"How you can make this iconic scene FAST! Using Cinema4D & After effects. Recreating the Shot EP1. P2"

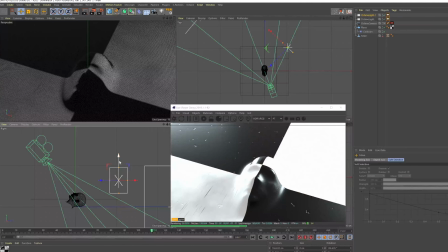Bring it up. There. Let's maybe even decrease the size even more. And it's creating these highlights here. You can see sort of on the nose there, on the eyebrow there.
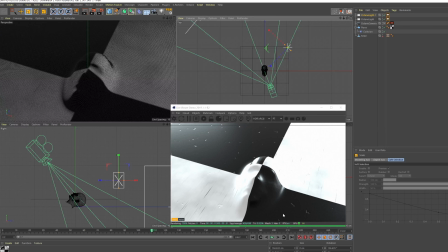It's still quite bright. The whole scene's quite bright, and that's because we haven't got a HDRI in there. So we're going to add a HDRI,
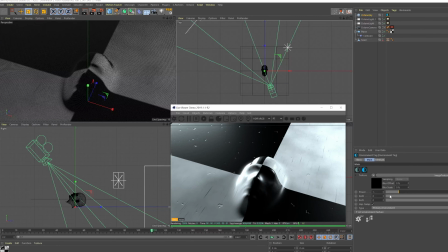and we're going to leave it blank, which is going to just create a black sphere around the scene. So we're going to have no external factors lighting the scene. It's going to be really dark. So that's looking okay so far. Let's add yet another Octane area light.
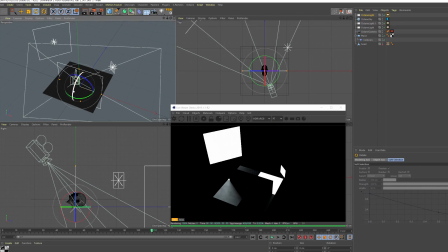And I want this one to, if we just rotate it 90 degrees that way,
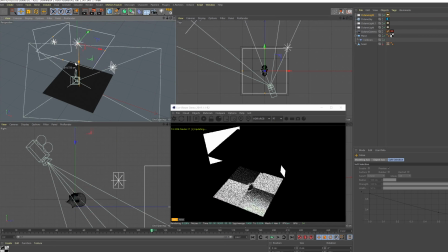I want this one to add a bit more fill from the top. So let's lift it up here. Let's jump back into our camera.
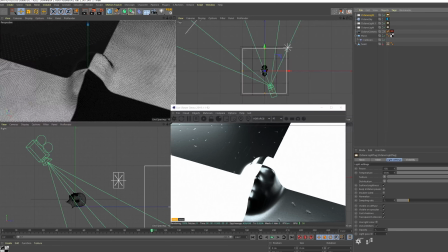And with this new light tag selected, let's decrease the power.
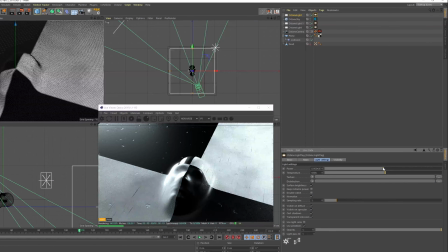Let's bring it all the way down. Maybe even a little bit more. Okay, that's good. And with the light to the right hand side of the head, we're going to click on the tag for that.
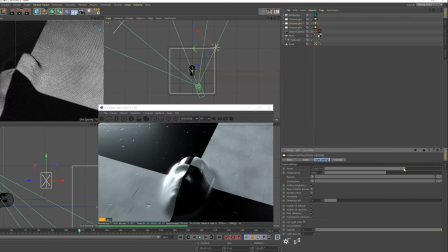We're going to decrease that intensity as well, the power. Okay, that's good.
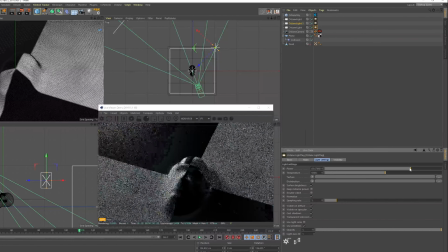And on the left hand side, click on the tag, do the same again. We're going to bring it down ever so slightly.
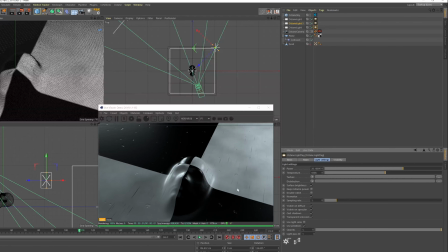So we've got much nicer lighting now. It's just picking up these little indentations. It's picking up little bits like the temples on either side and the nose, which I quite like. And then we've got that little flat sort of the fill light on top, which is bringing in that nice bit of extra light.
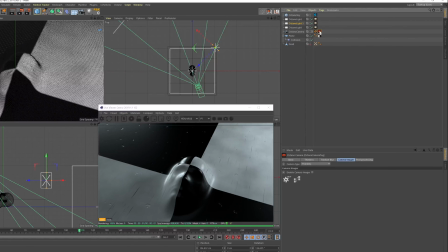Let's change the Octane camera tag.
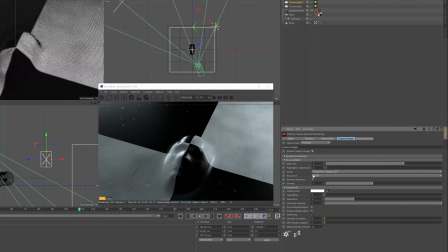We're going to click on Enable Camera Imager. Let's change the response from sRGB to linear.
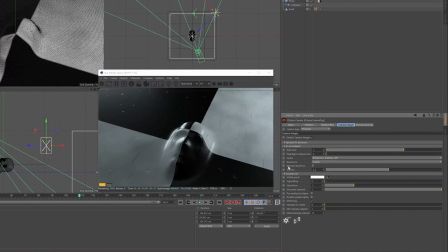We're going to change the gamma to 2.2, which is going to give us a much nicer, more natural looking image. Let's click on post-processing, enable that. And let's add some depth of field to this. By clicking on the thin lens, let's change the f-stop value to 2.4.
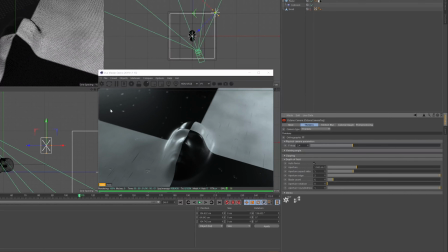Okay, that's looking pretty good so far. I think the next thing we want to do is click on camera imager. Let's decrease the exposure a little bit. I'm quite happy with how that's looking.
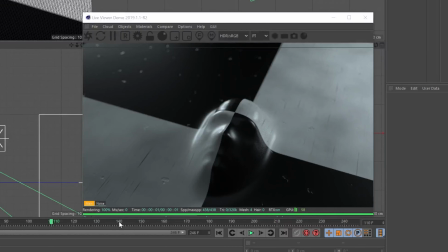Let's jump forward a few frames, maybe to 140 frames, see how it's looking, see how the light hits it.
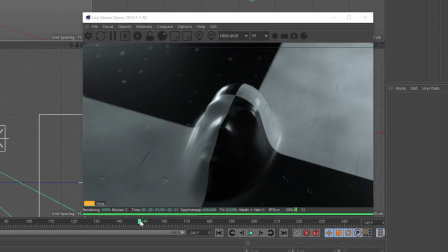I think that's quite nice, especially for the amount of time that was spent on it. But, you know, tweak the settings, tweak the lighting, you know, change some of these node values, make it your own. But let's export this and bring it into After Effects. I'm going to bring it in as a PNG sequence.
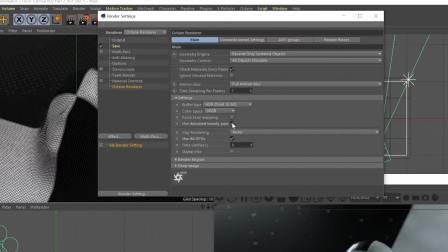So we're going to go to Octane Render. We've got the denoise beauty pass ticked.
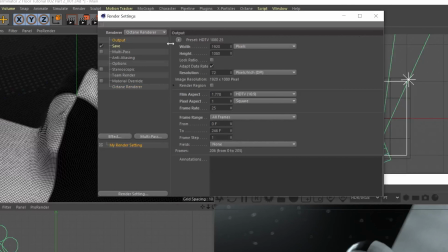We're going to use all GPUs. The output is going to be 1920 by 1080 at 25 frames a second. And we're going to use the frame range as all frames. So let's export that and I'll see you in After Effects. Okay, we're now in After Effects.
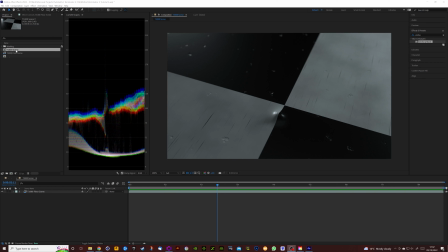I've already imported our T1000 scene into After Effects.
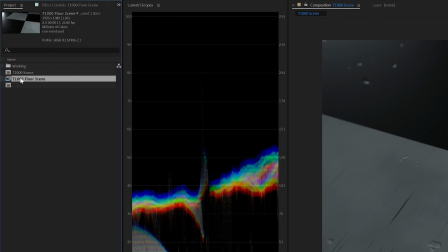What you will need to do is, once you import the PNG sequence, you're going to have to right click,
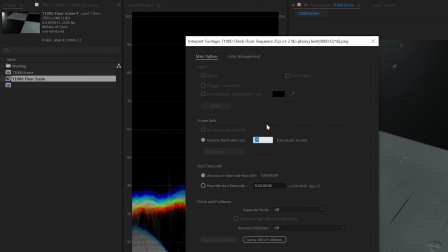interpret footage, main, and it will assume this frame rate is 30 frames a second. Now if, like me, you've been working at 25 frames a second, you're going to have to change that value.
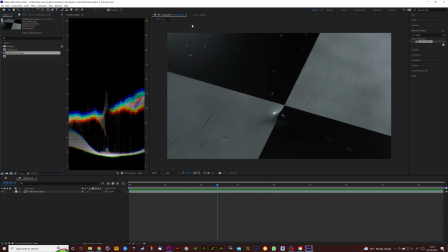But once we've got the footage into a composition, let's press play. And you can see as this loops back around again, I've actually added a little bit of an animation of the security guard walking, which adds a nice transition to this shot.
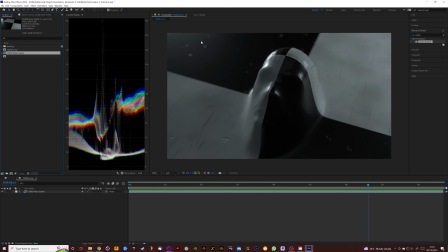Let's correct the colours, because as you've seen from the source, it's shot at night.